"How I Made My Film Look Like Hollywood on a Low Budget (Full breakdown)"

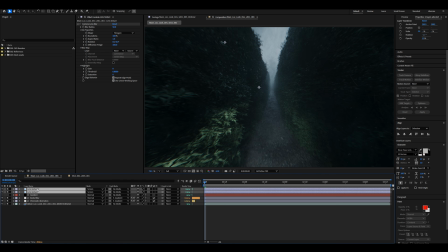Then I added some lens dirt textures and added a lot of lens blur to them. For the second shot, everything is exactly the same.
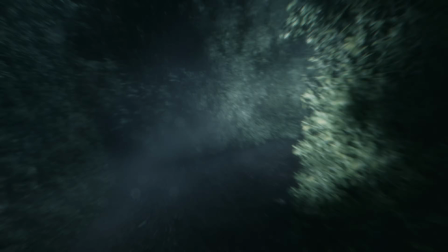However, another thing I like better in this shot, although this will depend on the scene,
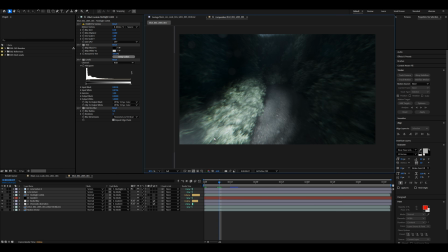is that the flashlight is more visible because I increased the amount it contributes to the environmental fog.
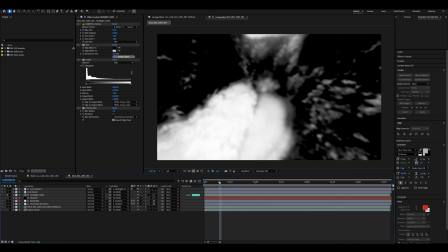But to make the lens dirt more integrated, I duplicated the footage and crushed both the black levels and the white levels.
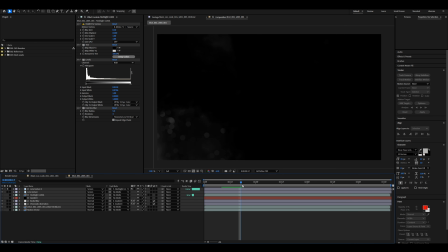Then used this as a Luma matte for the lens dirt so it's more visible wherever the bright spot of the flashlight is.
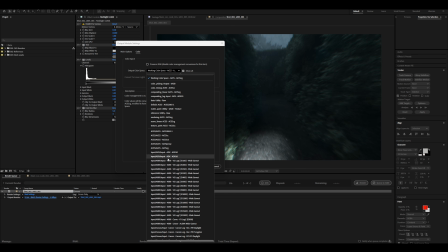Then let's export these in Arri Log C color space and grade them in DaVinci.
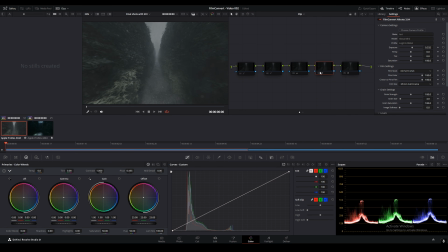I have 5 nodes altogether. I'll start with the film convert one as that's how I began.
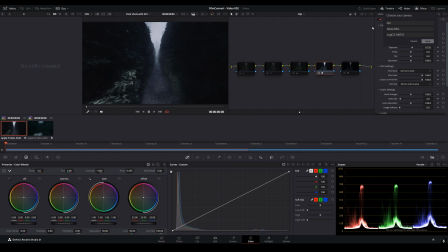I've set the camera profile to use Arri Alexa Mini Log C3. I've increased the exposure. I've settled on this film stock in the end, although I experimented with the others quite a bit. I increased the midpoint slightly, which makes the image a bit darker. Let's now go from the beginning. On the first node, I added some more contrast simply with the curves adjustment.
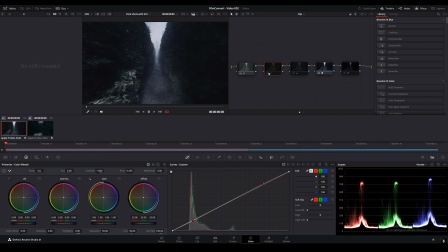Then on the next one, I balanced the colors a bit more using curves again. Finally, to make the colors pop a bit more, I increased the color boost to 10 on the next node. Lastly, I added Hazy plugin, which is another film convert plugin. I chose the Edge Glow filter style with quarter strength as I subtly softened the highlights.
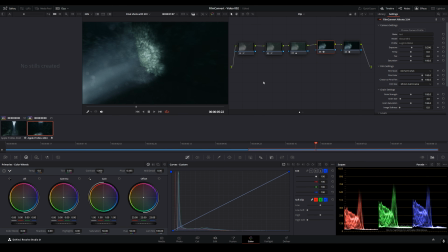I then increased the intensity to 200, so doubled it, and that is the final grade.
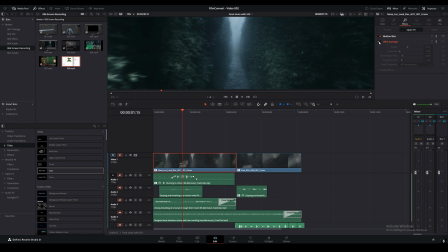However, one last thing I added in DaVinci was this effect called JPEG damage, which basically gives compression artifacts to the footage, although I made them very subtle. And these are the shots again without any text.
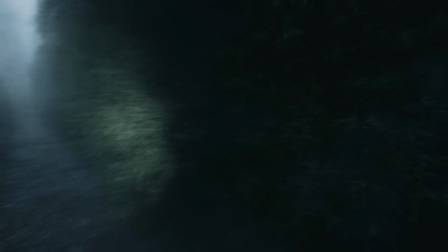Thank you so much for watching this video, guys. The film is planned to be released on the 31st of October, so on Halloween, but I will be uploading many behind the scenes videos before then. So if you want to follow along, then please don't forget to subscribe. Thank you.